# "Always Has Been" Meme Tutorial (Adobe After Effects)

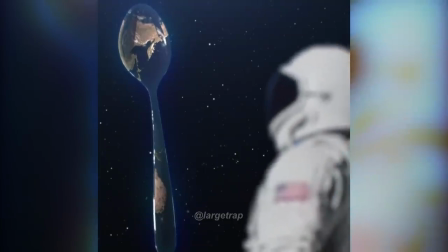(0:03)
Today we're going to make this.
Wait, it's all a comically large screen.
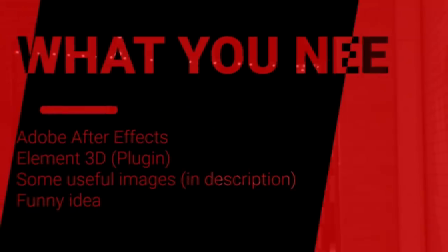(0:12) Always has been.
You're going to need Adobe After Effects, purchased legally of course.
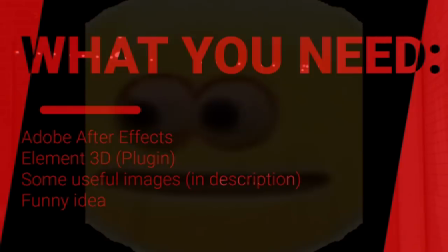(0:21)
Element 3D, also purchased legally.
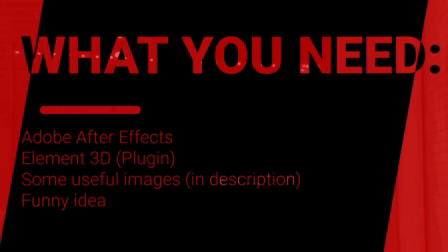(0:25)
The .zip file of images available for download in the description of this video. and a funny idea.
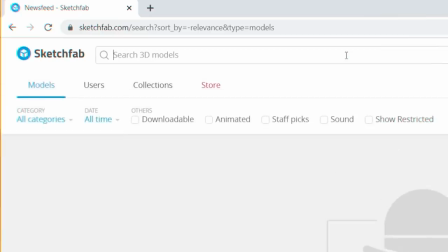(0:32)
First, you need to find a 3D model. I went to sketchfab.com and typed in spoon to find this.
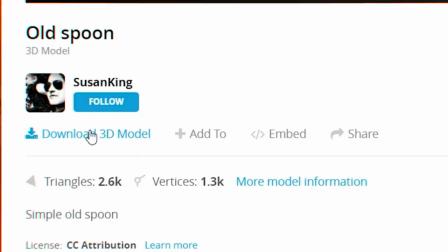(0:40)
Download it as an OBJ and you're good to go.
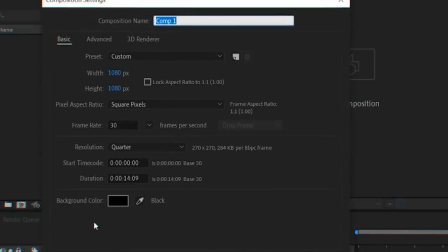(0:45)
In Adobe After Effects, create a new composition. If it's for Instagram, keep it 1080 by 1080.
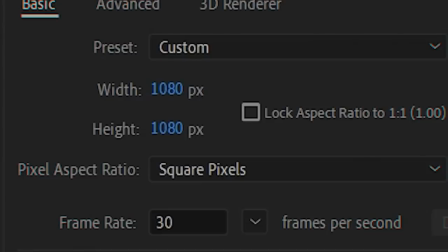(0:51)
If it's for YouTube, make it 1920 by 1080.
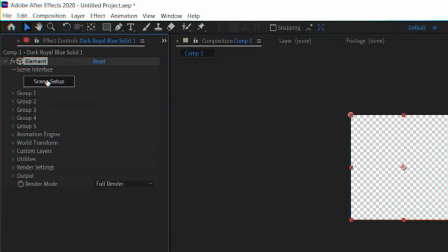(0:54)
Make a new solid and apply the effect element click scene setup import and find the 3d model you just downloaded
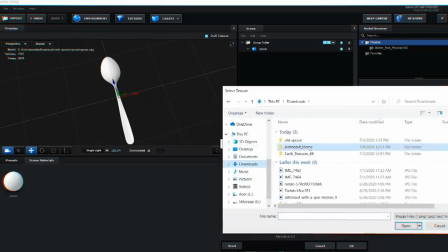(1:03)
go to your material settings and apply both the earth diffuse and earth normal textures that you can download
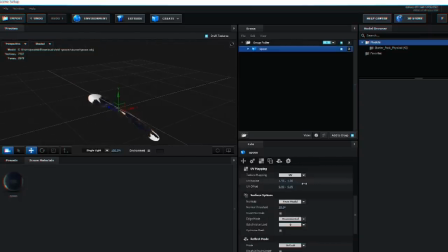(1:09)
from the description of this video you can mess around with the UV mapping coordinates
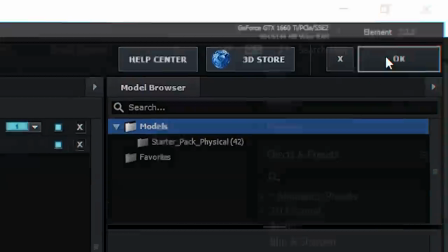(1:14)
until you have something you're happy with click OK turn on ambient occlusion and shadows and set them both to ray traced.
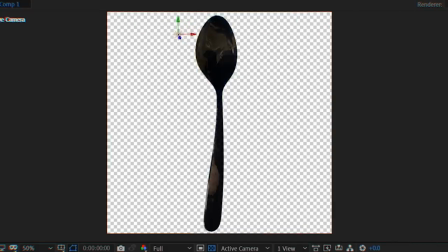(1:24)
Add whatever kind of lighting you want, I chose to go with a point light to cast the main shadow I wanted along with a spotlight to keep the front from getting too dark.
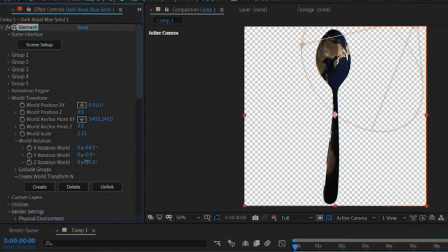(1:32)
I also added a couple of rotation keyframes so the spoon would slowly rotate.
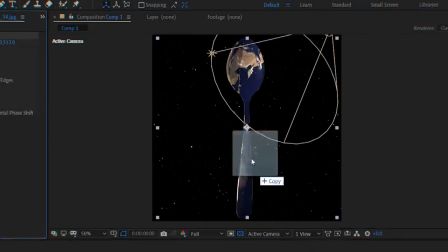(1:42)
Put the stars image behind your subject and the blue haze image above everything else set to screen.
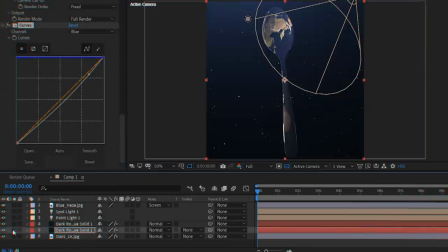(1:51)
Duplicate your object layer and make the bottom copy very blue. Apply a glow effect, duplicate it, and adjust the opacity until you have something cool.
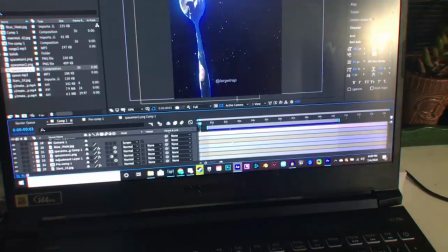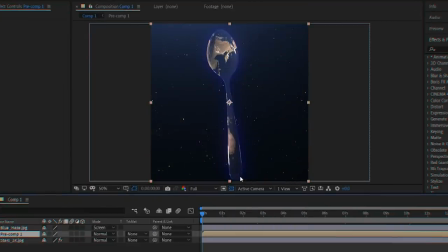(2:06)
If your laptop isn't literally on fire yet, pre-compose both copies of your object along with all your lights.
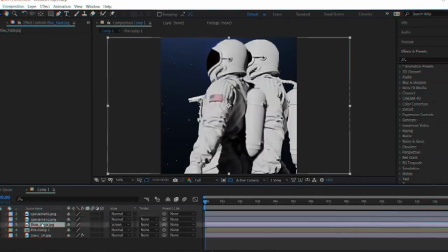(2:13)
Import both astronaut PNGs and put them in the correct order below the blue haze.
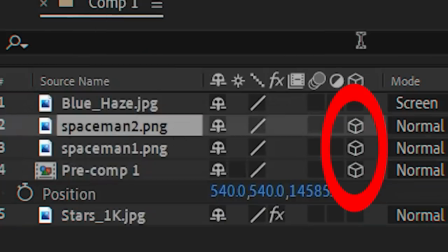(2:19)
Be sure to set both astronauts and your object to 3D layers, then space them out however you want.
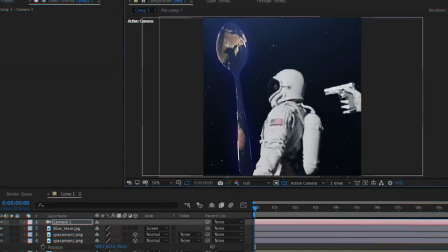(2:25)
Add a new camera to your project and give it a couple position keyframes so it reveals the astronauts as it pans back.
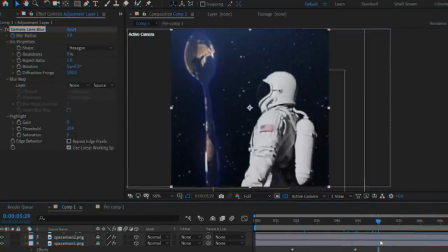(2:34)
Once I was happy with my camera movement, I used the camera lens blur effect with some manual keyframes to fake depth of field.
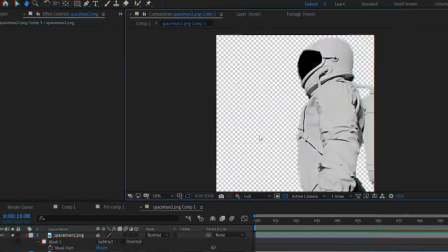(2:43)
I also precomposed the astronaut with the gun, masked out his arm, and keyframed it to raise as he's coming into frame.
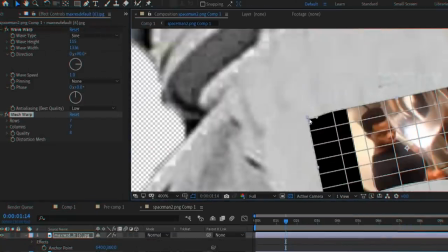(2:53)
In the same precomp, I gave him a flag on his arm. Most people might not notice small things like this, but I usually try to add details whenever possible.
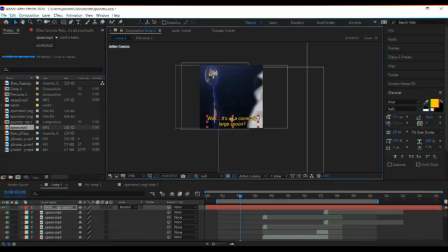(3:01)
I recorded some voice lines, added some subtitles, and a green screen muzzle flash I found on YouTube.
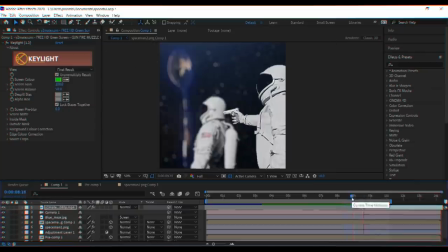(3:07)
And with that, you're pretty much done.
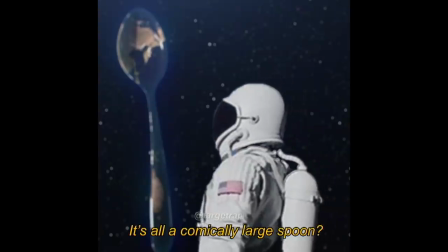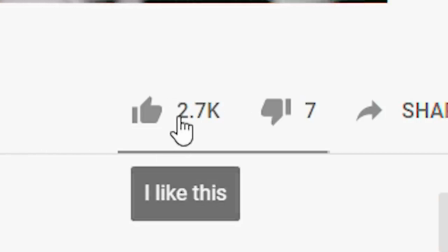(3:18)
If you enjoyed this video, or feel like you learned something, consider dropping a like, or a comment, or subscribing and turning on push notifications.
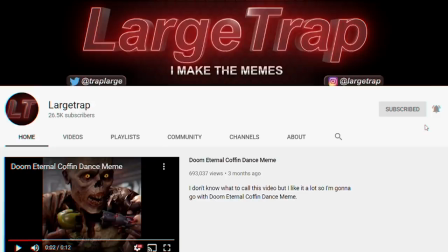(3:27)
That would be so cool of you to do.